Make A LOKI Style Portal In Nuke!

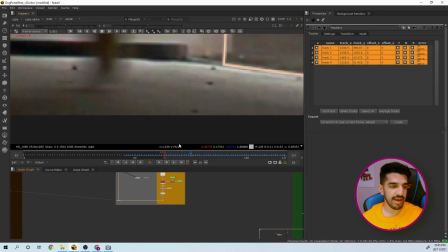732s
So I can focus on these corners here and zoom right in, and then play the shot forwards and back and see if there's any slippage,
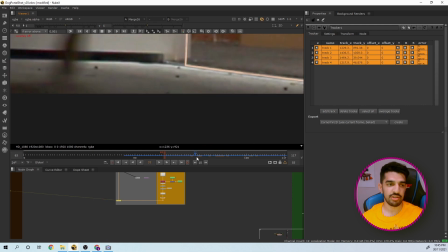740s
do I need to fix it, and it'll just help me kind of QC everything about it.
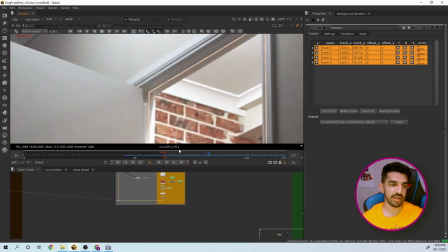745s
So I can look at each corner and then check, okay, do I need to maybe fix the track a bit?
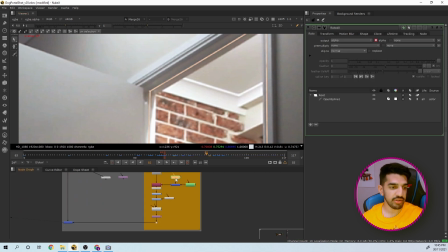752s
If I can't do it in the track, can I manually do it in the actual rotor that we've created?
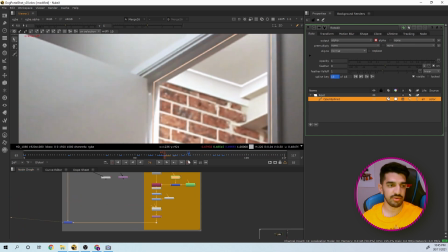758s
There's a lot of things you'll need to consider when you're actually doing the shot yourself. So that covers the tracking portion of it. What you can do is take the tracker or the corner pin and just slam it right underneath all the elements we've created for the portal effect.
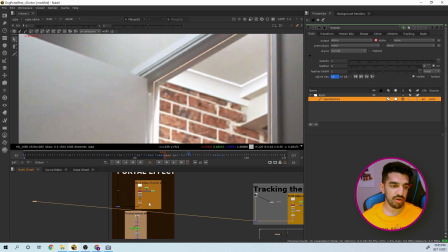776s
So that'll be on number 1, we got our back edges.
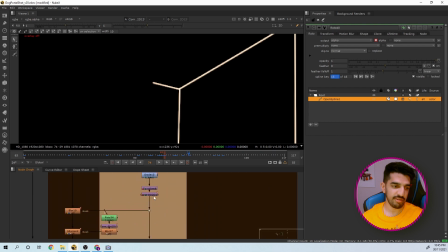780s
We can put the corner pin right here, and then underneath we've got the frosted glass texture, put it there, and then all the other ones as well.
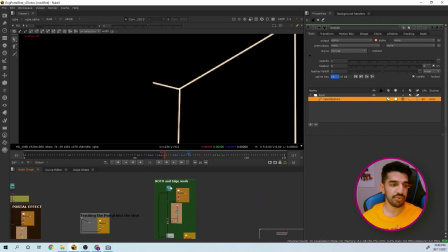790s
Now, the third thing I want to look at is how to do the rotor and the edge work. I don't want to focus too hard on this because we did look at this in a previous tutorial, and I can just run through it real quick.
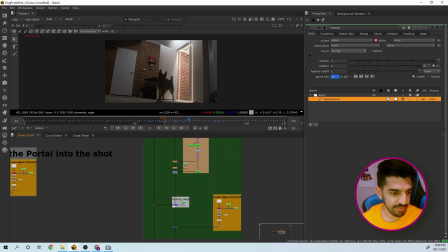803s
So we have our main portal effect here. That's looking good there.
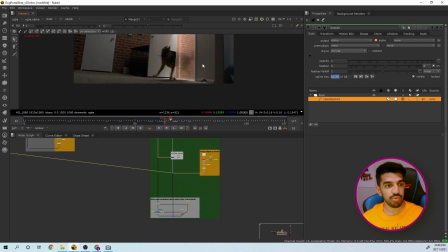810s
And then what I wanted to do is roto this screen right edge of the wall, and then also to make the dog look like it's half appearing through the intersection of the portal, we need to do something a little different to usual.
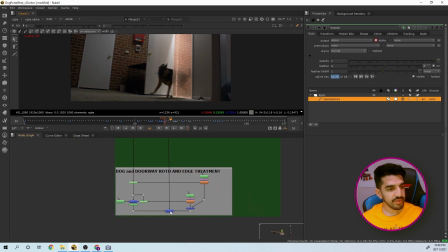827s
So I'll just run through that real quick. So to do that, I actually
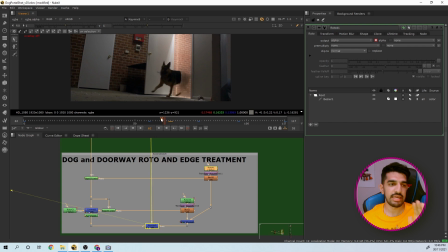834s
I decided where the position of the plane of the glass is going to be, basically by eye, because there's no real 3D way of checking. So I just kind of eyed it where maybe, okay, I'm looking at the dog
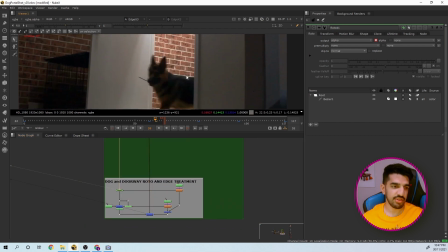850s
and it looks like he enters the doorway at around this part here. So starting on this frame, I went in
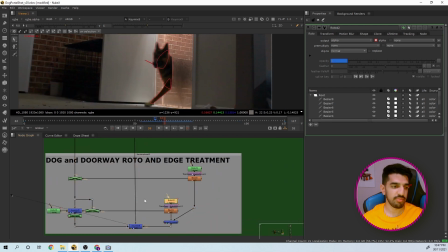859s
and created this roto setup where I'm not rotoing the entire dog, I'm just rotoing
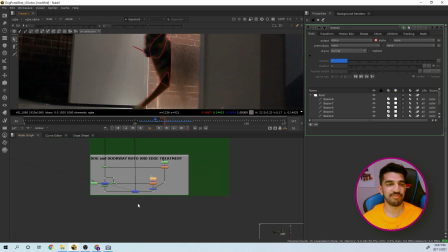869s
I'm rotoing against where I think the glass is going to be, and it does take a bit of sort of artistic kind of guessing as to how it's going to look.
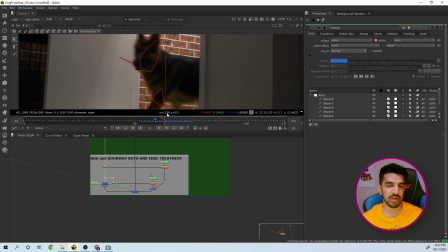878s
I didn't want to create just a straight line downwards because the dog's shape is round, so I'm going to kind of conform to the edge of the dog's posture. And so how I've done it is I've kept the edge roto almost stationary,
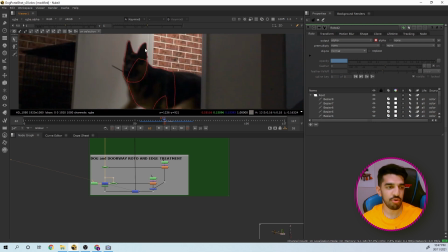895s
and then I've basically rotoed the rest of the dog how I would roto it anyway.
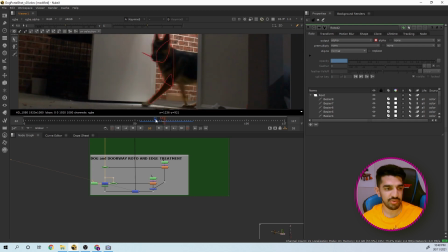901s
So we got our little roto like this, and then also in some portions I've created this separate gap so it looks like there's some depth to the glass, and it looks like the dog is actually putting its paws through it,
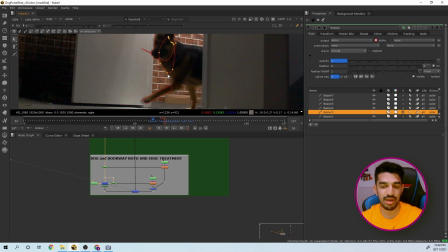919s
and some parts of the dog are coming through before the other parts of the dog, if that makes sense at all.
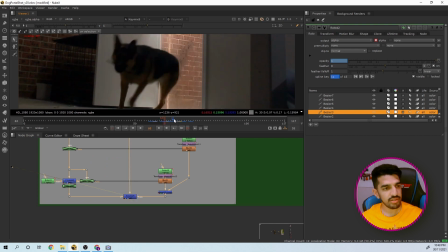926s
So that should just look like this now. And one small issue that you're going to come into when doing something like this
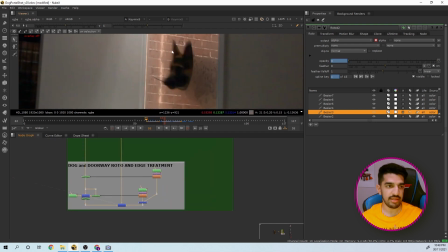935s
is the back part,
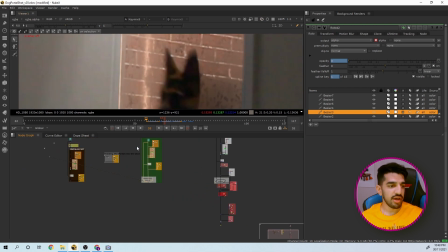939s
the actual plate is going to show through the edges of the roto that you're doing.
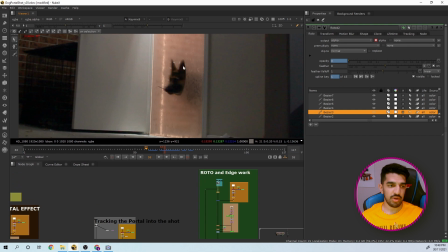946s
Now that we've got the actual the whole portal effect going, and we've got the roto working too,
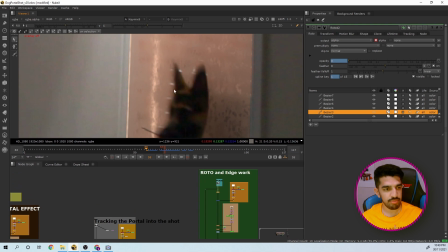953s
you can see some of the brick is showing through the motion blur edges of the dog. And this was the exact same scenario that happened with the Starbucks coffee cup removal, whereby the book motion blur edges were showing some of the background, and we need to do something to fill these in.
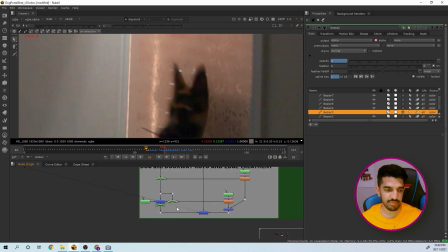971s
A very, very simple way of dealing with this is you get the key mix node,
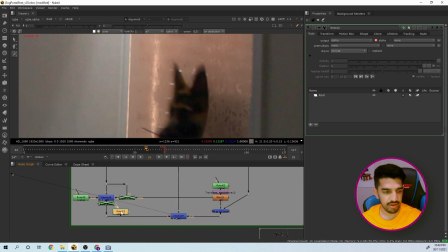976s
and then in the A pipe you can put in a paint node and actually just paint the edges outwards.
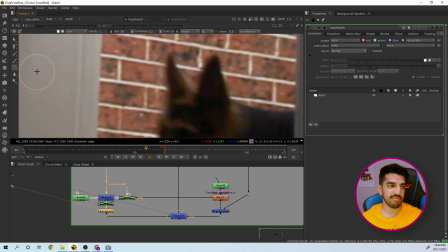987s
The only problem with that is that you might start you need to be really careful so the edges don't get broken. So you can get the ears and then smudge them outwards like this, and it'll give you a kind of decent result like this.
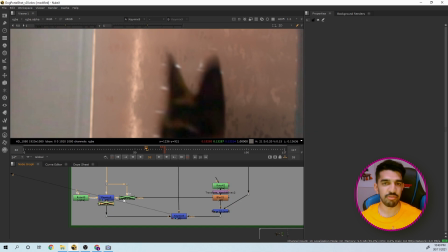1002s
Or another way you can do it is a more procedural way. It's something I prefer because it doesn't take as much time, and we can go ahead and use an edge extend.
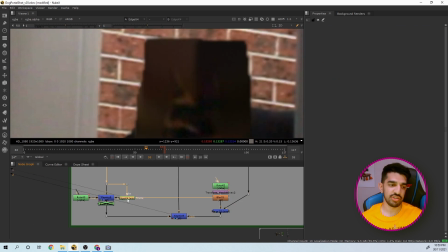1011s
And that's effectively just sort of a smear, it smears the edges of where your roto is so that anything that's in the motion blur won't really show. And that's effectively what's happening in this scenario here.
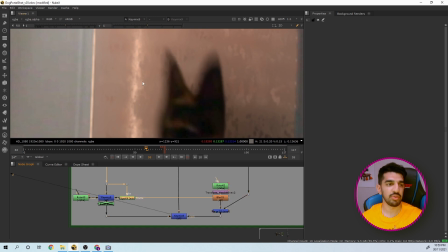1025s
So all this color is being smudged outwards so that none of this brick detail is showing.
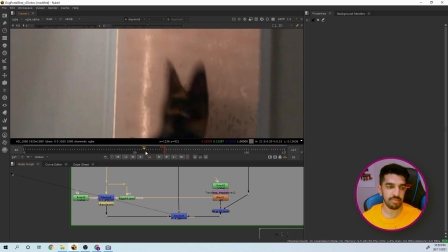1031s
And then I also went in and did a little bit of hand painting in the more finicky areas.
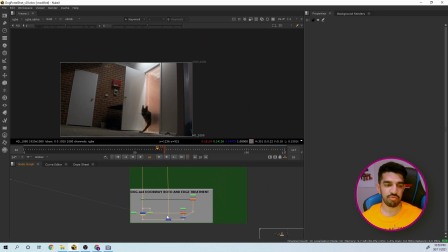1038s
Cool. So that covers how to do the roto and the edge treatment. The most important part I wanted to focus on is the actual integration of the shot itself. So what I'm talking about here is we have our effect, our main base effect, but what's happening around it because of the effect itself.
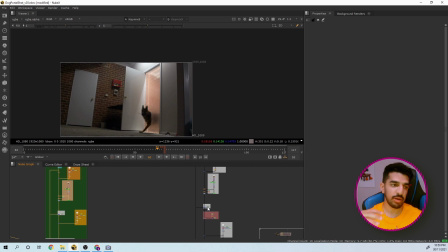1057s
So for example, if you want to put in any sort of CG physical object, it's going to have some physical properties that it needs to react to as if it were in real life.
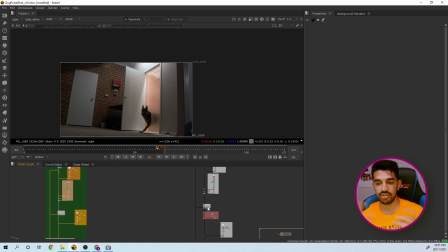1071s
So if I have a big metal ball in the shot, I need to consider the fact that it's going to reflect certain colors, it's going to cast shadows, it's going to do a lot of things that make our eyes think that it's going to sit in the actual shot.
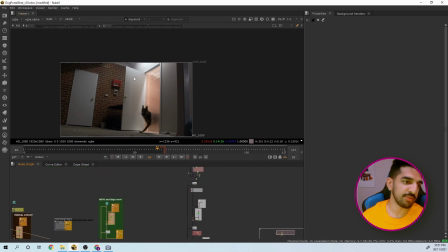1088s
So the first thing I want to do is, because this door here is slightly reflective,
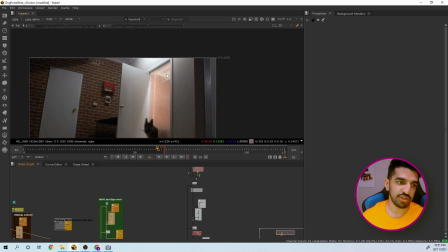1094s
I wanted to see if I could potentially reflect some of this portal effect on the door so that it looks like it's a little bit brighter,
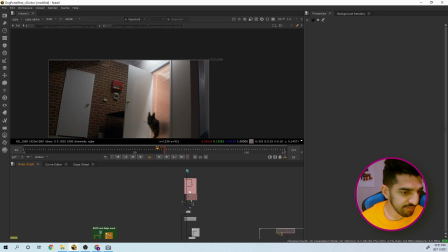1104s
and it kind of makes it look a bit more realistic or anything. So I've got and done that at the top here. I basically just used a simple grade node, like a square, and I've angled it in kind of
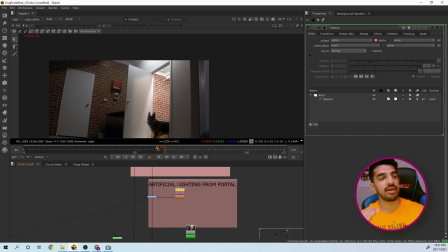1122s
a fairly accurate way as to how I think it's going to reflect, but depending on the angle of the door, and I've just animated it turning on in the same timing as the actual portal.
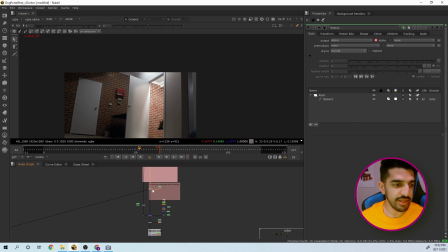1136s
And then not only that, but when the portal is turning on, it's got these thin beams that form from the side, and I wanted to reflect that into the shot as well. The way I did that is I actually took
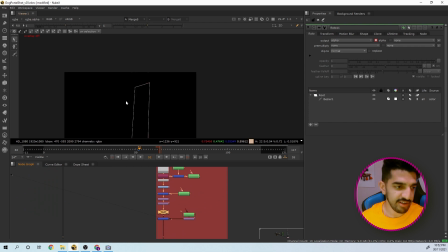1151s
the front edge of the portal effect here, and I've got the animation happening on it, and I just flipped it across and put it over the door.
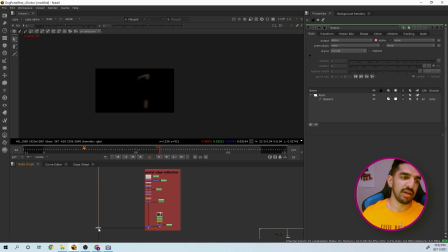1163s
I've also defocused it and blurred it to make it give it a bit of diffusion, so it looks like it's reflected
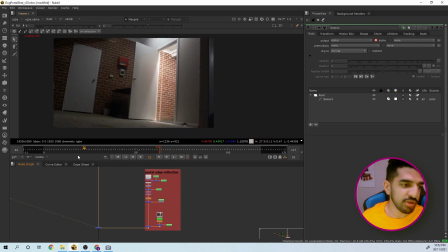1171s
vaguely in the door rather than being a perfect reflection. Because the paint does have a bit of roughness to it, I don't want it to be exact. So as you can see here, as the portal is turning on
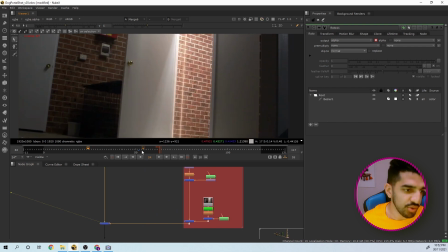1185s
in lines and rows, the actual door is also reflecting some of these rows as we go in.
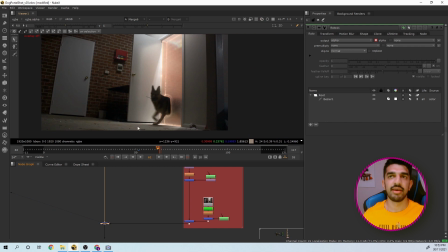1192s
It's very subtle, but it helps sell the shot, and whoever's watching the shot is going to subconsciously not see, okay, because this is happening and I know this happens in real life, they won't question that the shot looks too CG or too fake, even though what we're creating is something that doesn't exist in real life.